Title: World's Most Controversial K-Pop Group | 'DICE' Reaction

that's what JYP said when he created this group oh
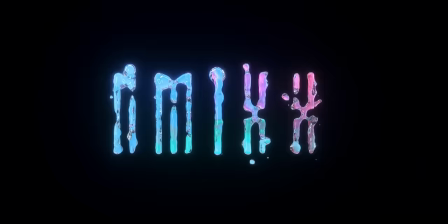(0:05)
that's so savage bro Nmix is the world's most controversial kpop group now with some people loving them and some people hating them why hi my name is Jordan Orm I'm a professional music video editor for artists like these guys let's learn about what
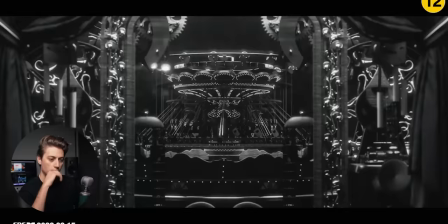(0:19)
the heck is going on with Nmix's editing oh my the
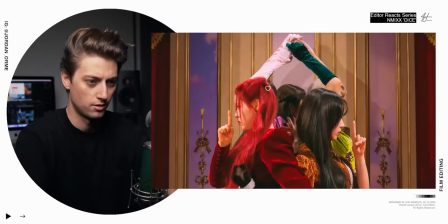(0:26)
production value all
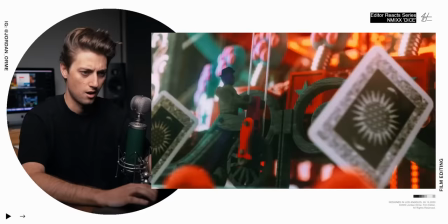right I'm I'm not going to lie, that was kind of the coolest 20 seconds I've seen in a long time because I had no idea what was going on.
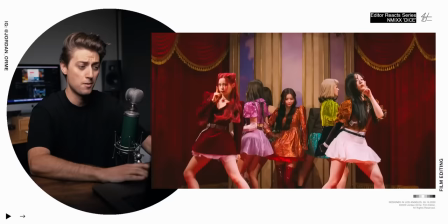(0:49)
Now, if I was listening to this, I'd be like, okay, I'm taking on a journey right now. But when I'm watching it, it really feels like a cool, artsy commercial.
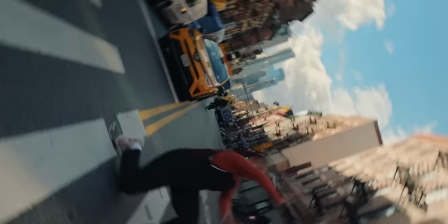(0:57)
Last year, I did a dance commercial for Nike where we did something similar to this where we were just weaving different songs together to create a weird, crazy medley.
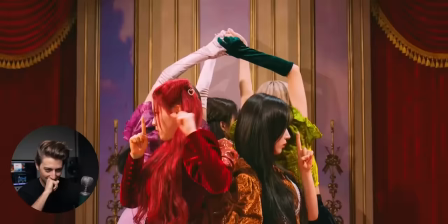(1:06)
And this kind of has the same vibe, and I'm really liking it.
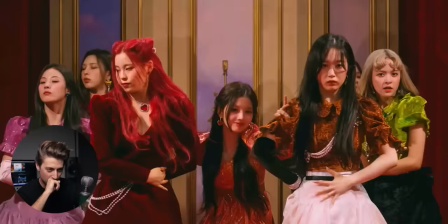Okay. Every single scene that we changed the sound changes which really just brings us into different
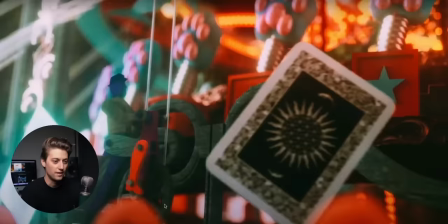(1:24)
worlds right here We just have our normal jazz having a lot of k-pop zooms
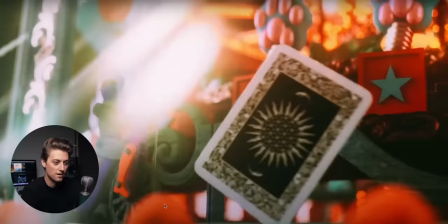(1:30)
And then we get into some of the fine details of this carousel But the thing that's really sick about this cut we're
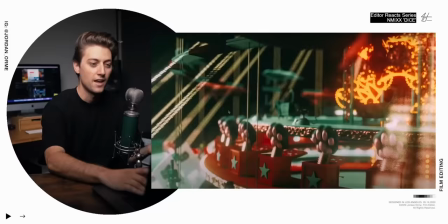(1:36)
having these foreground elements whoosh in front of the screen The whole carousel is spinning and then we cut to another shot where we have a
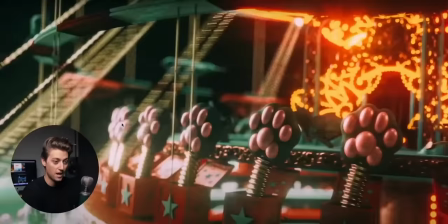(1:44)
foreground element which is our girl's hair spinning in front of the camera and it creates an amazing match on action
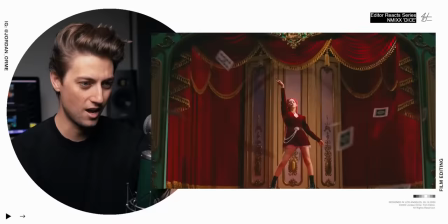but oh my what a freaking intro dude that is
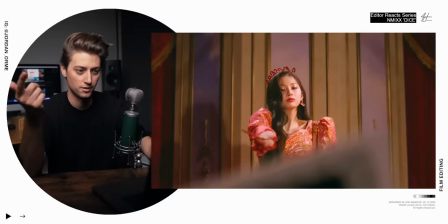(2:02)
so sick i just want to watch this over and over honestly and
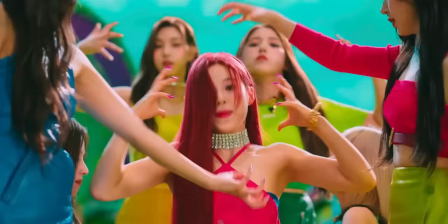(2:10)
those hard zooms right when we get into it that makes us feel that impact of that kick drum that sorry
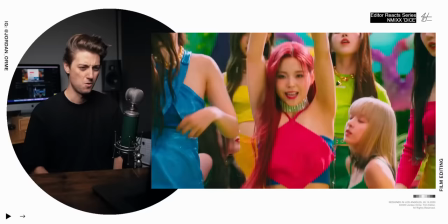(2:18)
i just got really into it there lots of zoos out and then whoa
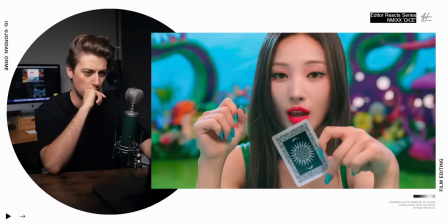whoa whoa alice in wonderland magical what the frick is going on lots of the editing is
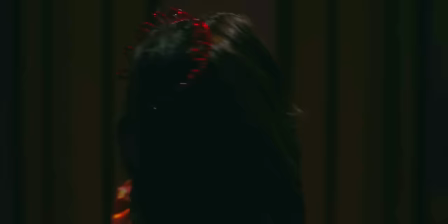(2:43)
very harsh whereas lots of times in editing we want to make it smooth we want to make it feel invisible this editing is saying i want this cut to just like punch you in the chest i
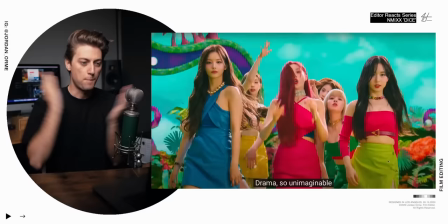(2:52)
want you to feel it i want you to notice it especially this cut right here keep an
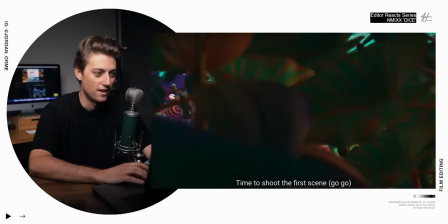(3:01)
eye on the background here when we go right here look over here the entire background gets blurred and this is the frame where the background changes and then the next frame we have a new background so the foreground remains the same it could be vfx or they literally could have people put leaves in front of the camera and then they mask those out but right there that's when that changes and then we're in a new scene it's pretty dope here's the thing guys you may have heard it said that vpn stands for velociraptors punching namjoon but that's not what it that's not what it is vpn stands for virtual
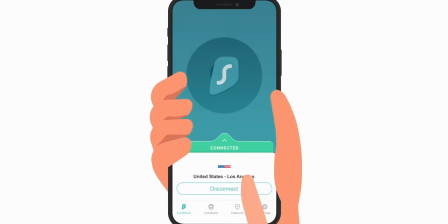(3:31)
private network and the best one out there is surfshark vpn virtual private networks are so important because they encrypt your browsing keeping all of your data safe when you have a vpn you can change the location of your ip address so you can virtually travel the world and let me tell you that unlocks some superpowers one of them being online shopping if you didn't know goods costs different prices in different countries. So if you just change your virtual location to a different country, you can get the cheapest goods online. And this is a hack that will let you pay off your VPN in one purchase because of the deals that you are getting. Also, if you like to watch videos online on YouTube, Netflix, Facebook, different countries have access to different content.